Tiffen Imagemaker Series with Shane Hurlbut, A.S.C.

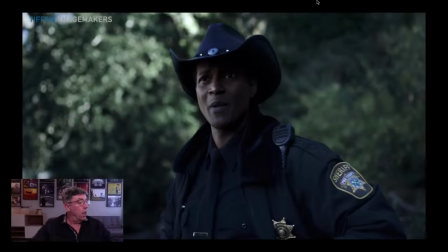I couldn't hear what you said. Oh, sorry. not now, please. So, you know, this is the one thing that's feedback that I've gotten from a lot of people is the natural NDs
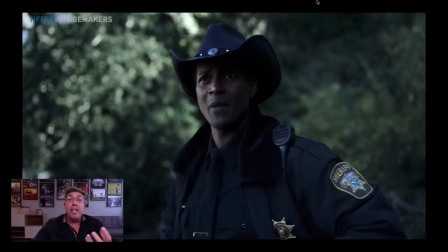really respond to black skin tones really nicely.
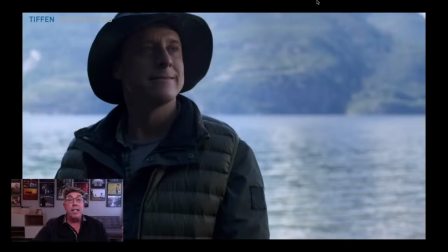And so this is another benefit of this incredible line of neutral densities.
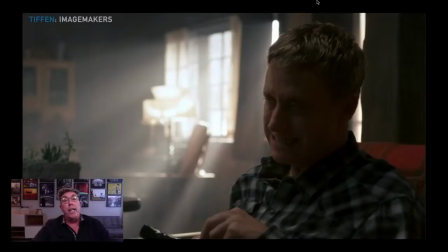And, you know, what I want to orchestrate with this photo is see the hot overexposed sun that's coming in? That doesn't feel clippy and so it doesn't feel that way because of the digital diffusion going in there and
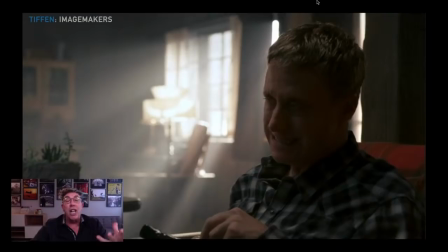taking those highlights in the background and just fuzzing them out and creaming them out ever so slightly so it rolls off in that overexposure,
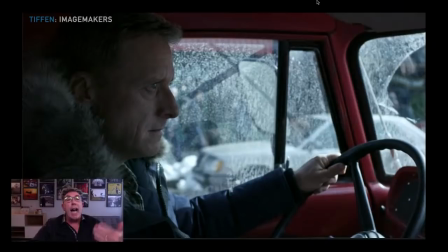very filmic like. But these are, you know, I wanted to see how the digital diffusion combo with the natural NDs worked inside with these lower light levels inside the car.
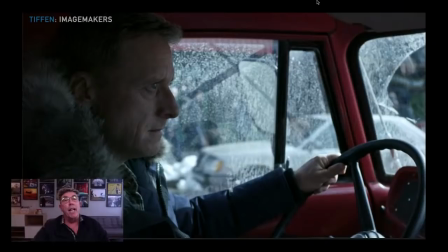And it's just a beautiful consistency into his skin tones. But like when I talk about the vitality, I'm talking about how, you know, it gradiates from the top of his head that has two or different tones down into his face that has kind of one tonality,
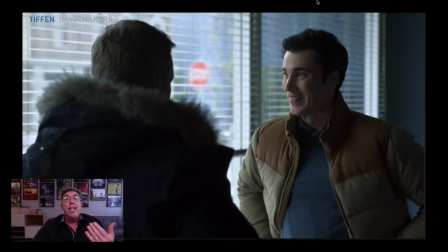and then it falls off into another tonality down there. This is the vitality that I talk about on these skin tones.
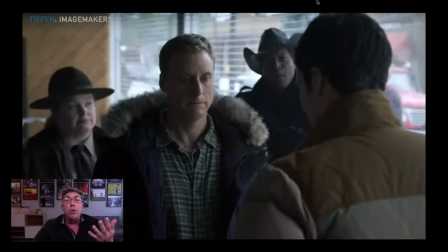And it also, when you have like semi-hot windows, it also blooms them very well. And I love the sheen factor. It creams out the sheen like on his forehead and on his nose.
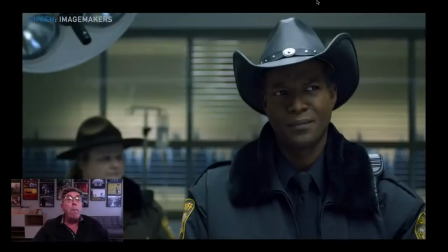It just makes it more appealing. Again, here's the dark skin tones of, you know, our character in here, the sheriff,
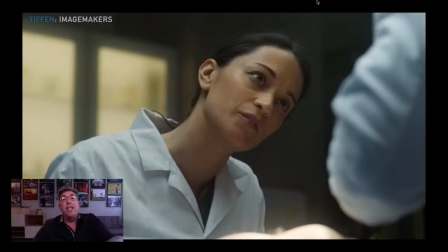and how well those look with this combo platter. And this actress was Native American as well. So you're having a different tonality there,
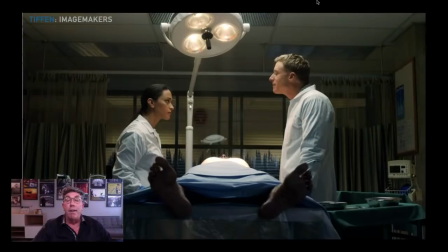a little more warm and yellow tones within her skin mixed with Alan, who's very white. Those tonalities really worked out well. Also, look at the light, the operating light at the top.
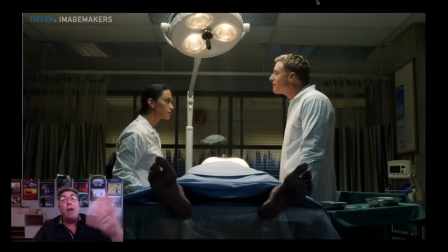See how I was able to, those highlights look beautiful in regards to, they're just blowing out so nicely. They're not giving us this clippiness. And again, this is all the combo of neutral density mixed with this digital diffusion.
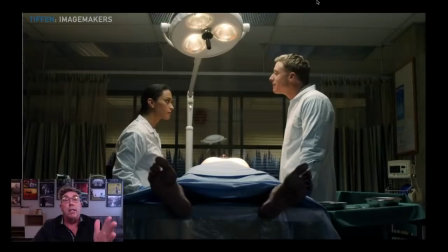Now, do you have to necessarily have the natural NDs in there to create this effect? You know, like if you lit it and you didn't have, you didn't need neutral densities, this is where you want it.
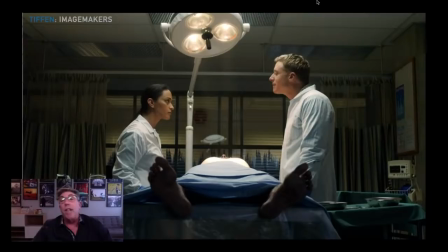Of course, the digital diffusion is going to bloom those highlights very nicely without the natural ND.
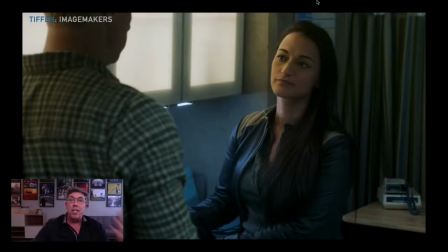It's just where I was finding it in many situations of how I light. I'm always lighting a couple stops hotter so I can use the neutral density so when I come for the close-up,
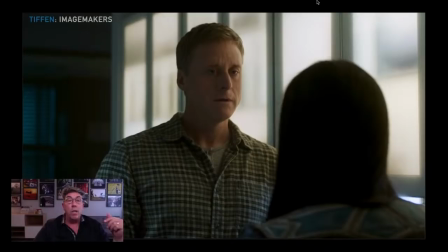I can eliminate and keep the nose and the eye in focus. Now, here's a wonderful example of how the digital diffusion works really nicely with these bloomed windows.
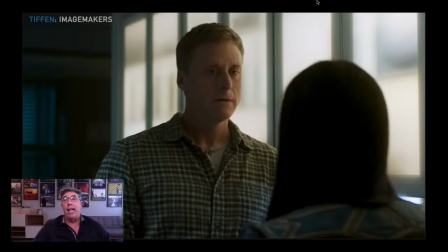It doesn't bloom them like it would with a black ProMist or a black satin or a Hollywood Black Magic.